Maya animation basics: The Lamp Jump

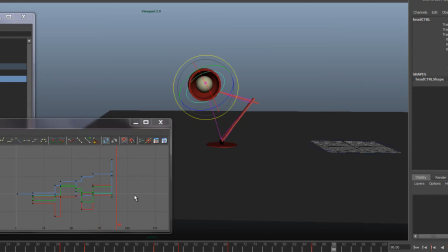good enough for us now it it will need a lot of tweaking anyway because it will look very different once we start start animating it but the idea is as it the very same as
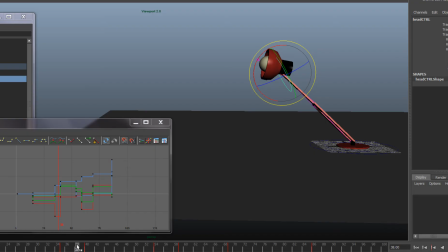in classical animation you think about your keyframes it then you start putting in a break breakdown pose of course the Maya will constantly in between stuff for you but you still you still need to know what you're meant to do so we go back to all the classical animation
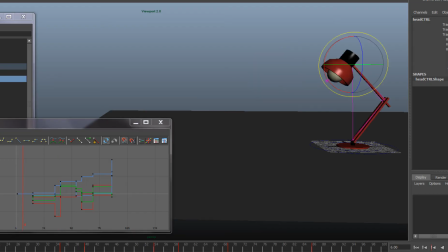exercises and principles now maybe the next thing would be to change that back to auto tangents that's now going to look very weird and sluggish compared to our nice and snappy keyframes,
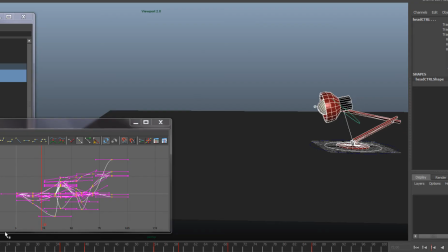stepped keyframes you just have to start now finessing it so that it's snappy again so maybe put a breakdown post between these could be a
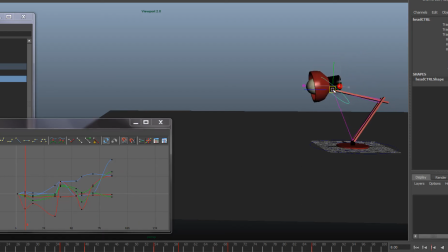little arch there then I'm gonna have a hold so I'm gonna copy and paste those
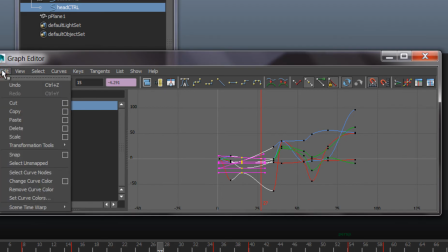that that key just to have a complete hold select the keys go to copy
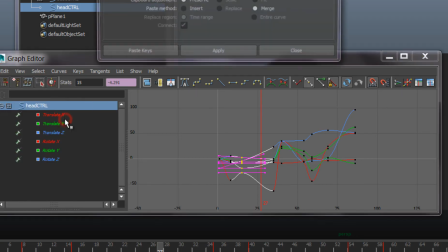and paste and check the paste options merge is what we really want here so that's and that's our hold but we also want
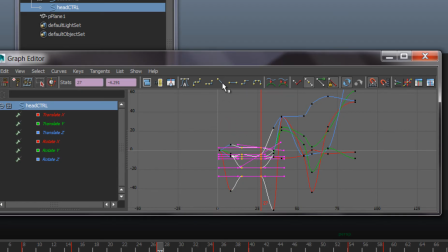this to be totally still not going up and down as it as it does by default because Maya tries to make it very smooth so we go to flat tangents that's completely slowing down then then slowing out again
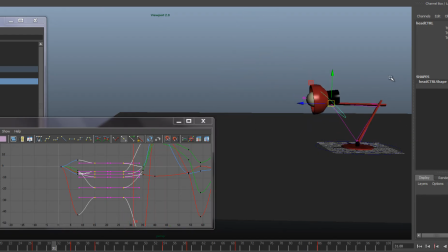again little breakdown pose going up
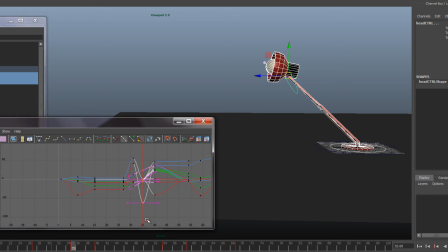i'm gonna select keep base and head just at the moment of taking off the ground i want to make sure the tangents are linear so it it does shoot off now the head is doing some a funny back and forward movement so I better fix
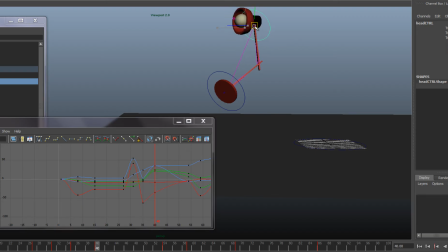that pose be something like this rather and again maybe I'll go to look at the touchdown pose and make sure
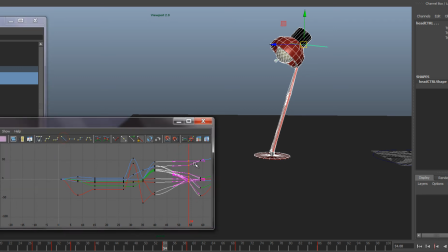they are both linear keys there stretched limb there I'm gonna just look at the base now and I'm gonna move move that key forward so
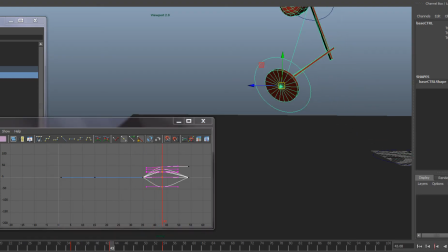there's gonna be overlapping action well overlapping keys with the bass and head because the head is gonna go up quicker and then what the bass is gonna follow now I'm even gonna exaggerate the whole thing by bringing the the bass up
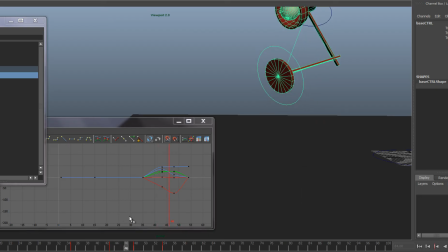even more you know the head is already going down then the base snaps down let's play that back okay
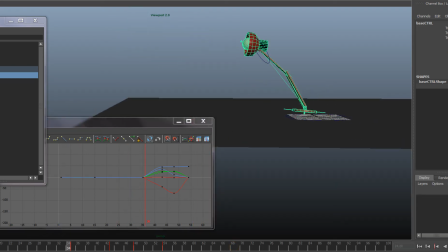it is this is a space lamp you can also look at individual
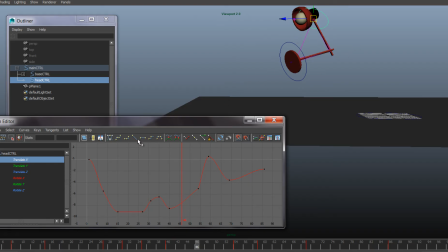curves once you know what which is which so this is under
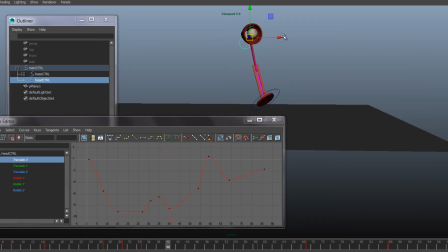the sideways movement we haven't really looked at the lamp from front yet which we probably should have done by now so